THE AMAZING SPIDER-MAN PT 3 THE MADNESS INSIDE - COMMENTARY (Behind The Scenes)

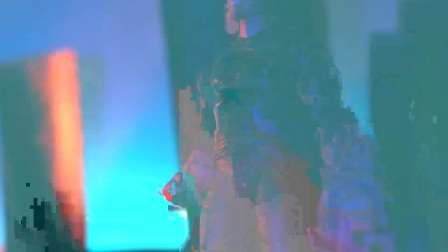love that line you brought venom this is such an odd like team like
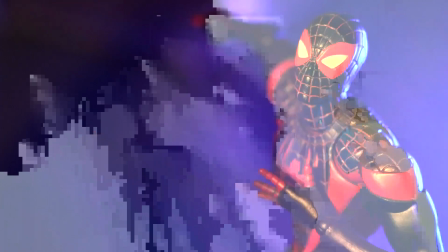at least i haven't seen this in a comic anywhere where these three team up yeah it's something
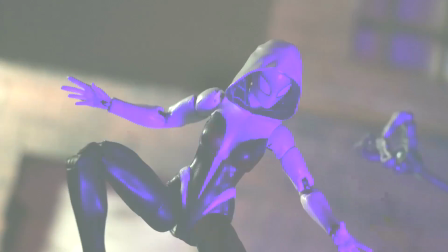that i strive we strive for i think originality in some sense i know there's no such thing as originality but we're trying
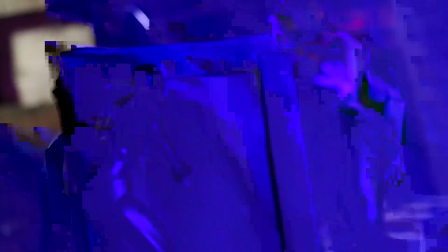to do things that i haven't seen i don't just want to do three spider-man multiverse i want to
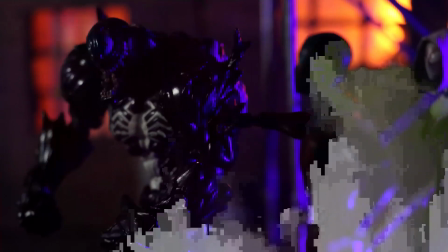do a team of three but something you don't expect
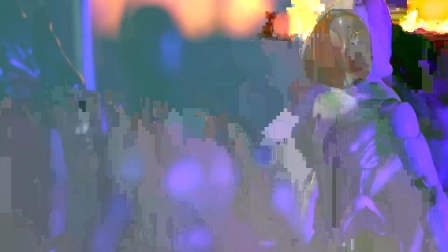but that you hopefully end up liking you know gwen miles
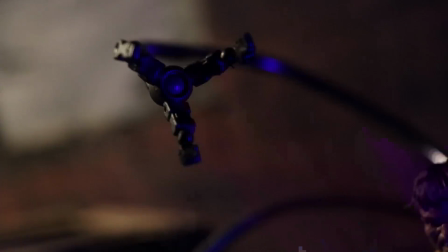and venom now this is this is another sinister battle like in part technically
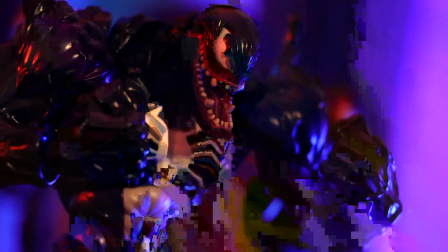but it has a has a different tone and pace yeah it's actually much faster and more comical yes like
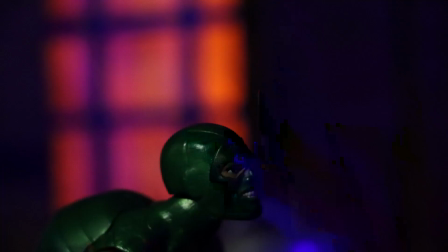they're just getting their asses handed to them when you when you introduce two spideys in the midst i think they have a much better chance and of course you got venom which is just
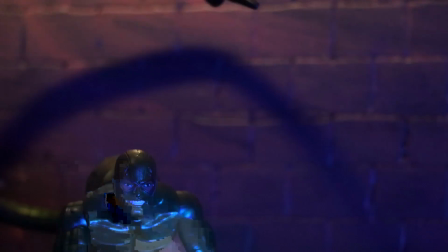a tank you know just a tank a giant uh scorpion always fun to uh
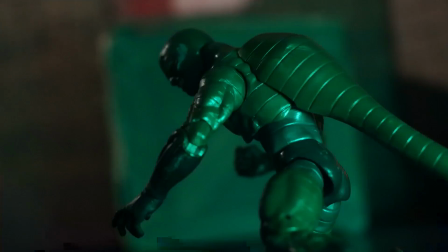that yeah that run
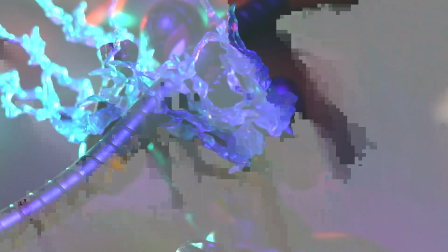um this gwen toy though i'll tell you was not the funnest to animate with i'll tell you that much it's not a great custom i couldn't get you know a
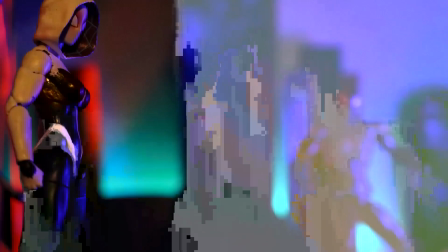better version in time so i i ended up just making a custom it works it works it works i'm not angry about it
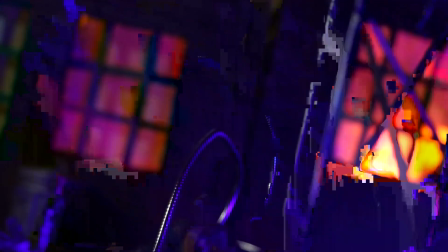i'm just you know
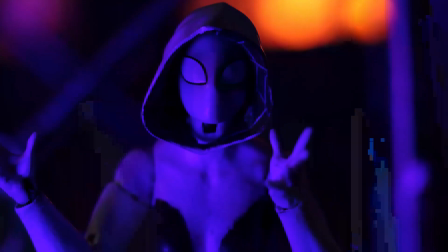and then uh yeah again implementing those those moments of levity in the battle you know so this is not
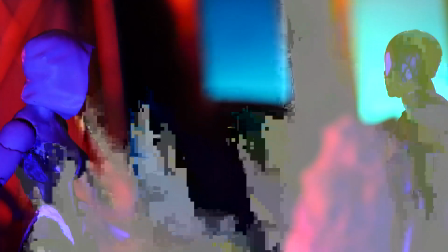just a constant stream of conflict like there's at least it slows down and it picks back up again it picks back up again and the music you know was your
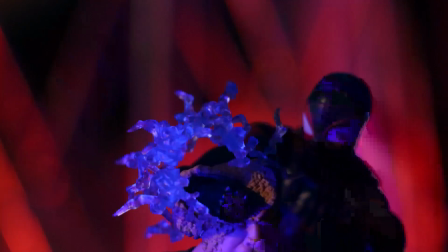idea really i think bad reputation or the Shrek music people say the Shrek music yeah
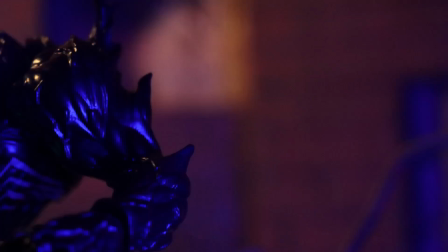it fit it fit like that's how I picture how the scene would go down exactly like
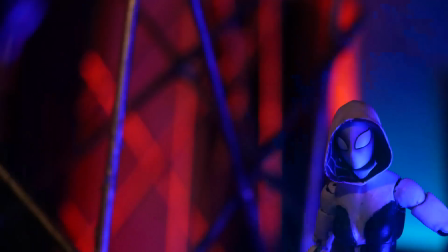this is just too much for the Sinister's to handle it really yeah I couldn't think of it any other way
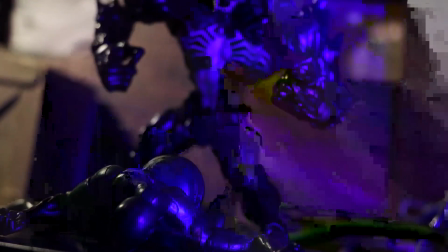Venom's she's trying to control him like a rabid dog and he's kind of listening
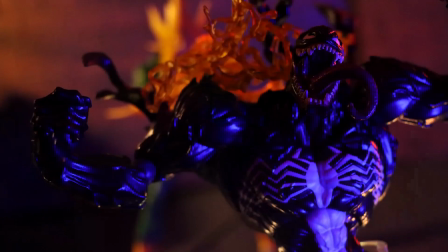and then Venom or Electra just burns his ass yeah
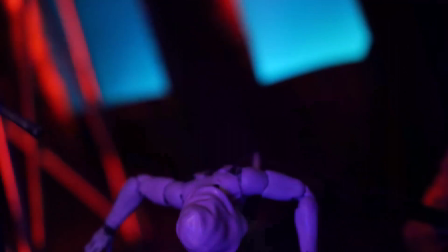yeah it was a fun video it was a fun video to uh animate to create
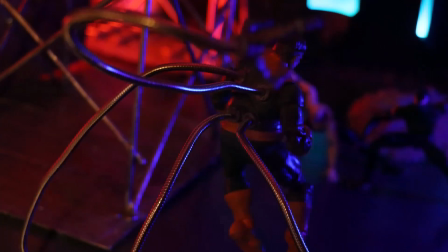this whole little section but of course the best part is
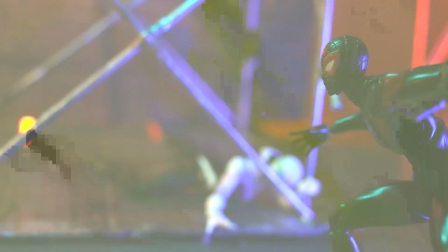coming up oh yeah you know originally there was an idea that
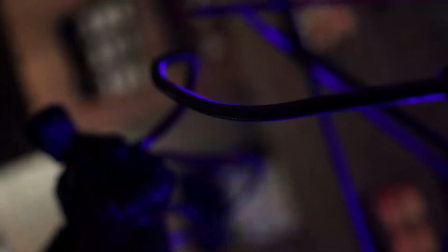has uh mysterio yeah be in the battle as well but right there
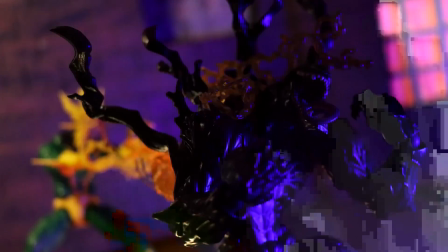was later on we started thinking well we mysterio you would think mysterio would have something
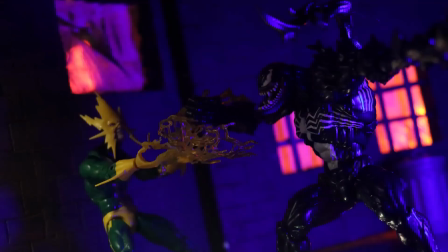else planned something bigger and i wanted something spectacular something grander yeah there was
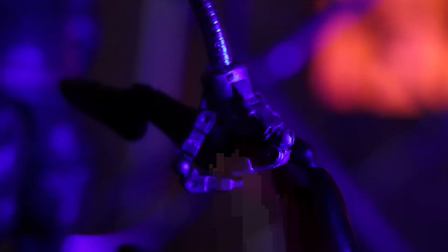even an idea i don't know if we should say this about the the androids they weren't
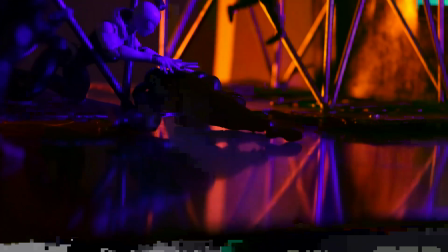androids before they were going to they were androids they were androids i mean or the
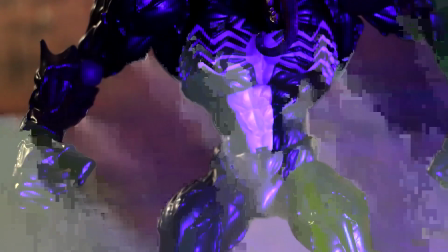sinisters they're they were actually going to be turn into certain
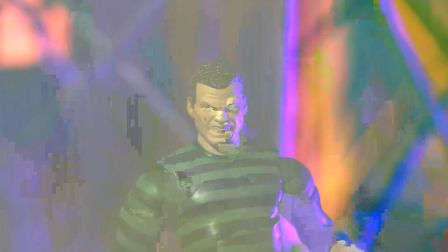avengers yes like a hologram it was a really high concept
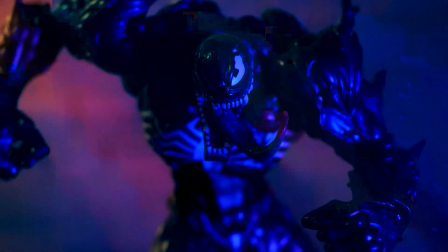not even high concept idea it was just i think it was going to be too confusing it was yeah because we went in we ended up using the androids because it was just
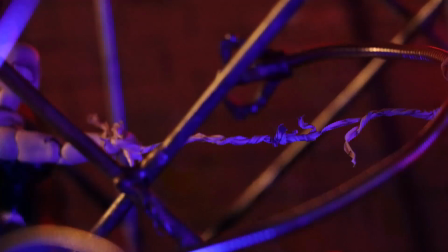simpler and it actually was more versatile what i'm saying is though like we were gonna have the sinisters like disguise
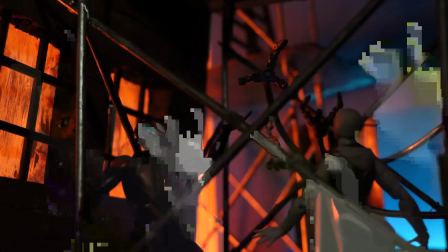themselves as the avengers yes that's like just to clear that up
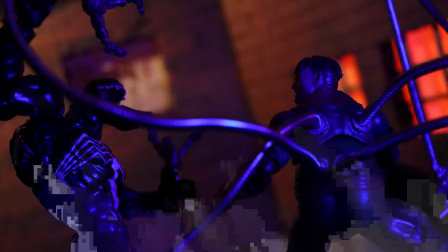yeah was a giant man electro being iron man or something but we ended up just like
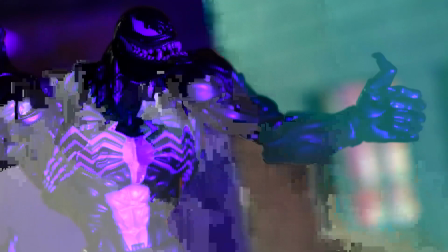completely taking them out they just get owned yeah which i think is funnier but then of course the real battle begins. It's like the lights just turn off and then you kind of realize, was this whole place just a big set? Right. And then that's where we get into well we get into the final act.
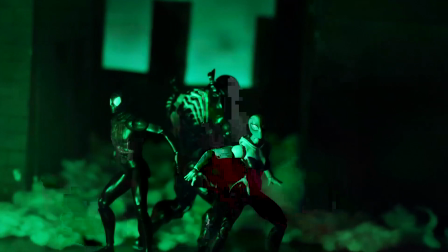Uh oh. Well I guess it's midway technically.
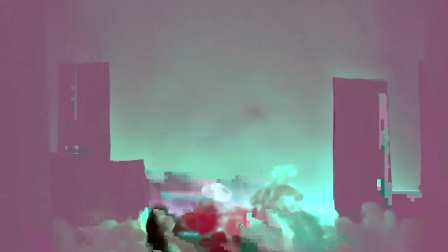It's midway but Mysterio was like here uh we had so much fun coming out with this.
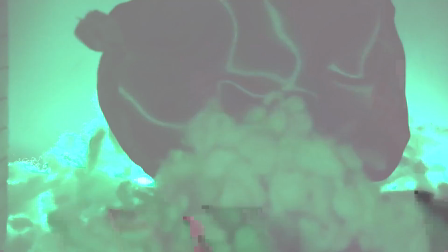Here, Evil Dead reference with the camera. We really wanted to have...
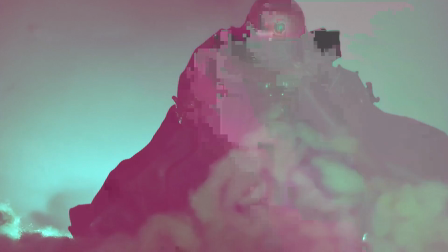We really wanted to show Mysterio as a formidable opponent. Maybe even more so than the Sinisters combined. Yeah, it's something we haven't really seen. Honestly. In film, at least.
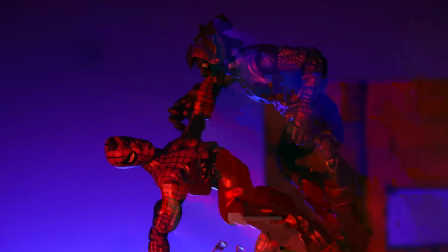And then, of course, we cut back to that. We'll get back to Mysterio.
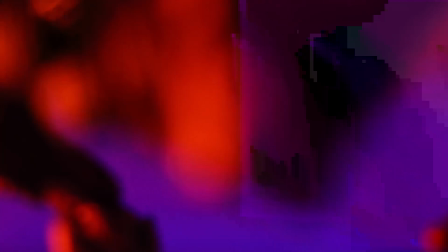This was an important... All the Goblin stuff was filmed first. So every Goblin scene.
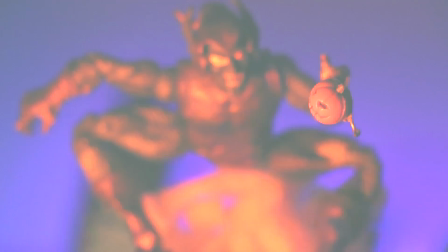Yes. The last thing was the Sinister Bat on Mysterio. Yeah, we wanted to have Spider-Man save some civilians.
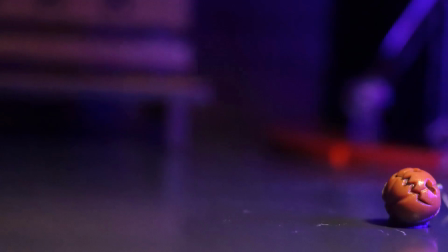Like, Goblin's just on the loose, right? He's crazy.
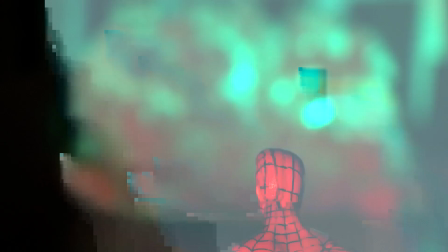Yeah, he's going mad. Like, this is, in a way, this might be like Goblin where he's just the most erratic.
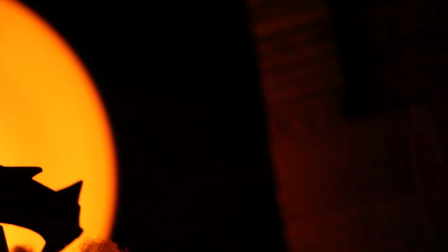Yeah. And chaotic. and there's all there was also i you know conversations about
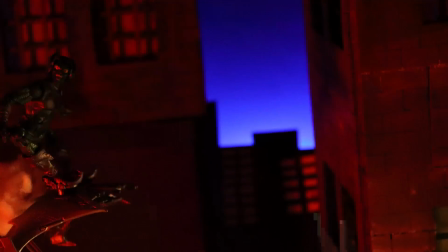us expanding on this whole sequence where
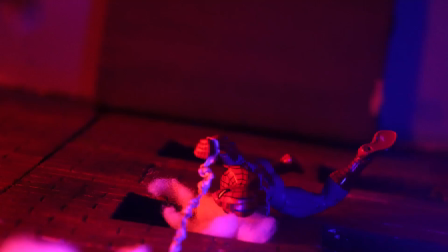he's killing more people and mj would have showed up that's just a little you know a
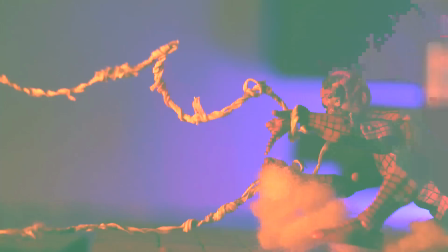little behind the scenes stuff but we ended up uh streamlining it i think
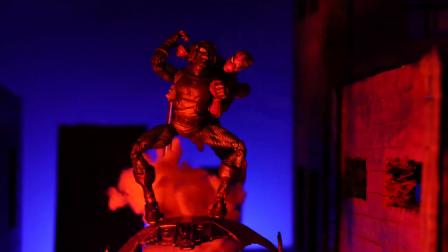for the best for the better i think maybe one day we'll see it in
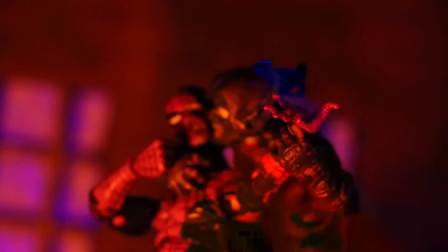a flashback because you don't see the whole battle in this section that's the idea you only see
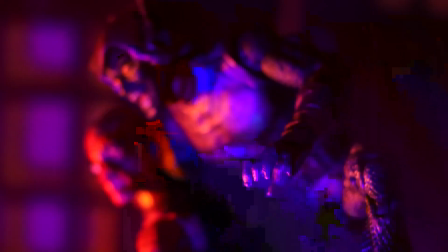the worst part and then it cuts to black yeah
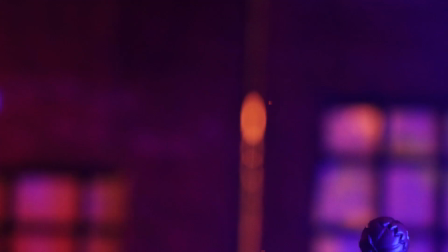a lot of the battle is um like the battle goes on
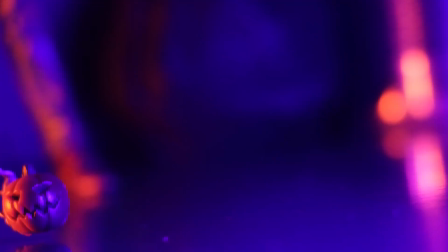for a while before he gets to the warehouse yeah like that's the idea
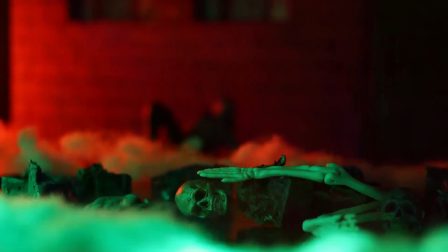anyways maybe one day we'll we'll have flashbacks and then of course here we have
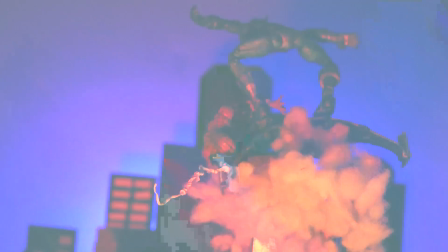as many people didn't realize it was chavez and that of course goes to superman versus hulk so they're all connected this is a anyway this universe is called the um they nicknamed it uh earth 115 earth 115 because of the uh well i'll let people come up with
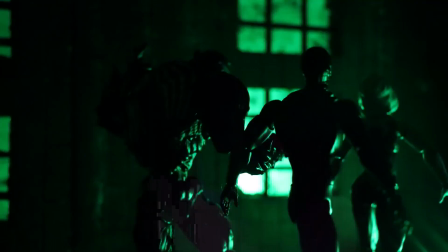see if people can figure that out a little trivia comment in the comment below if you
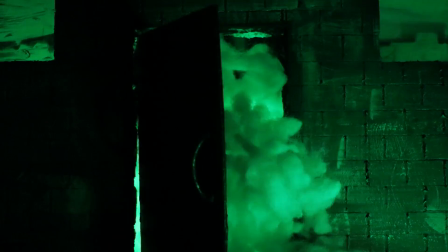think you know why it's called earth uh 115 yeah that was just a
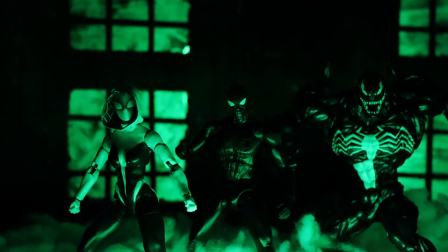cool looking effect of where it was like a train but it was a building yeah that was fun to do it looked confusing you know yes mysterious
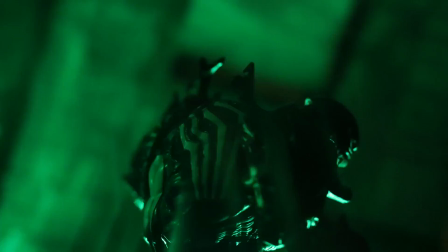i guess yeah making the buildings trains the buildings trains were was uh
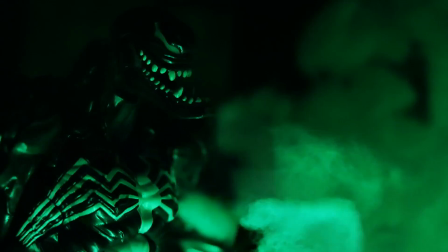it felt right i like the dynamic here for miles is like yeah just let venom do whatever
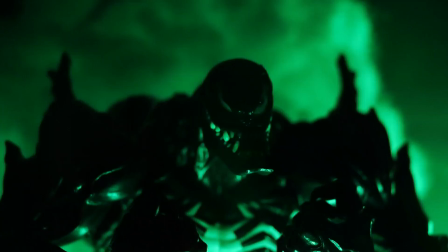let's see what happens you know but like gwen is like all right come on come on let's go team yeah
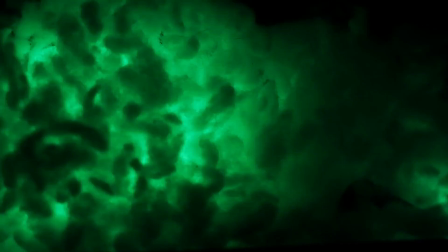right she's keeping and of course a little wall reference the wall played by you. Yeah, Spider-Man's greatest enemy.
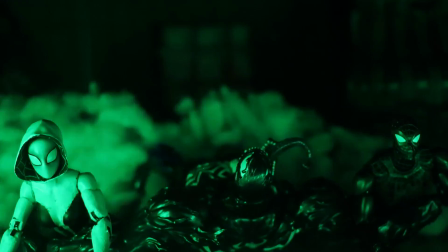Of course. Can't climb it. Yeah, this was just me having fun.
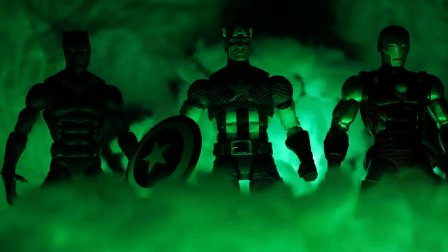It was my excuse to just play with the Avengers.
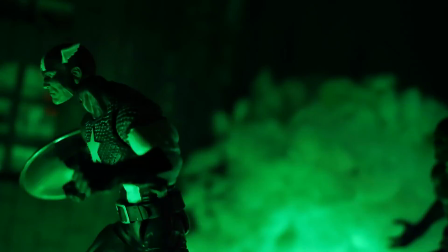Something Mysterio would do just to mind fuck them.
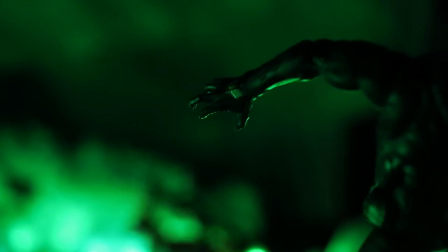Yeah, another thing is like we didn't actually have a super concrete idea about what Mysterio was gonna do until we We figured out, yeah,
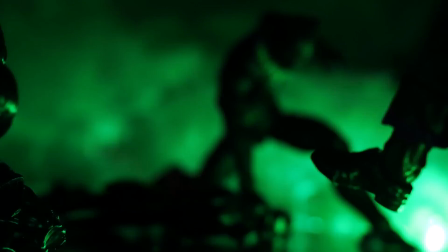Mysterio's going to have his own thing. But what was it going to be? And then we thought of the Avengers.
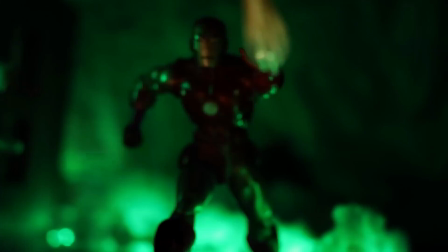Right. Because of the line in the first video with Miles.
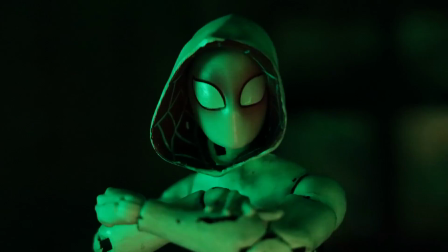Yeah, so it was a nice little callback. Also, earlier in this part, he's like, who would you bring help?
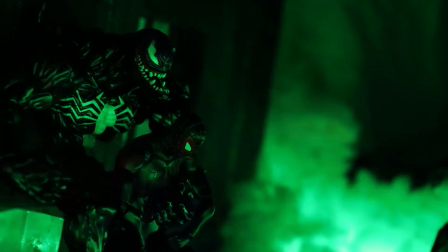The Avengers? Yep, yep. So it was fun to just bring them in.
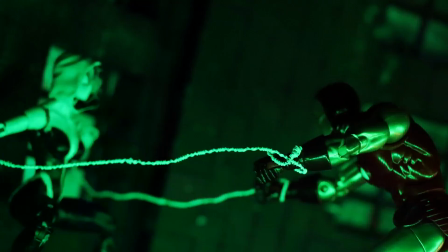These toys were fun to use, especially the Iron Man.
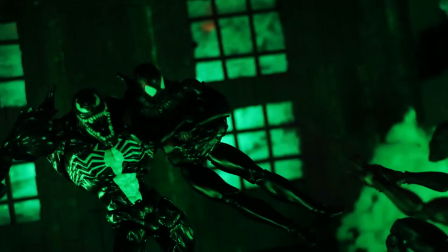um you got to use like the light and some perspective with the fire blast yeah energy but even now i feel like i can do it way
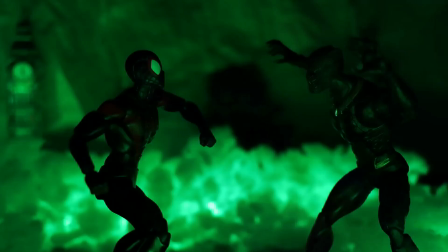better you know it was it was there was a lot of learning in this a lot of learning um yeah this is one of my favorite
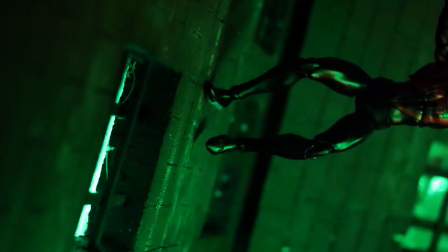animated shots with black panther and then him bouncing off the wall was fun um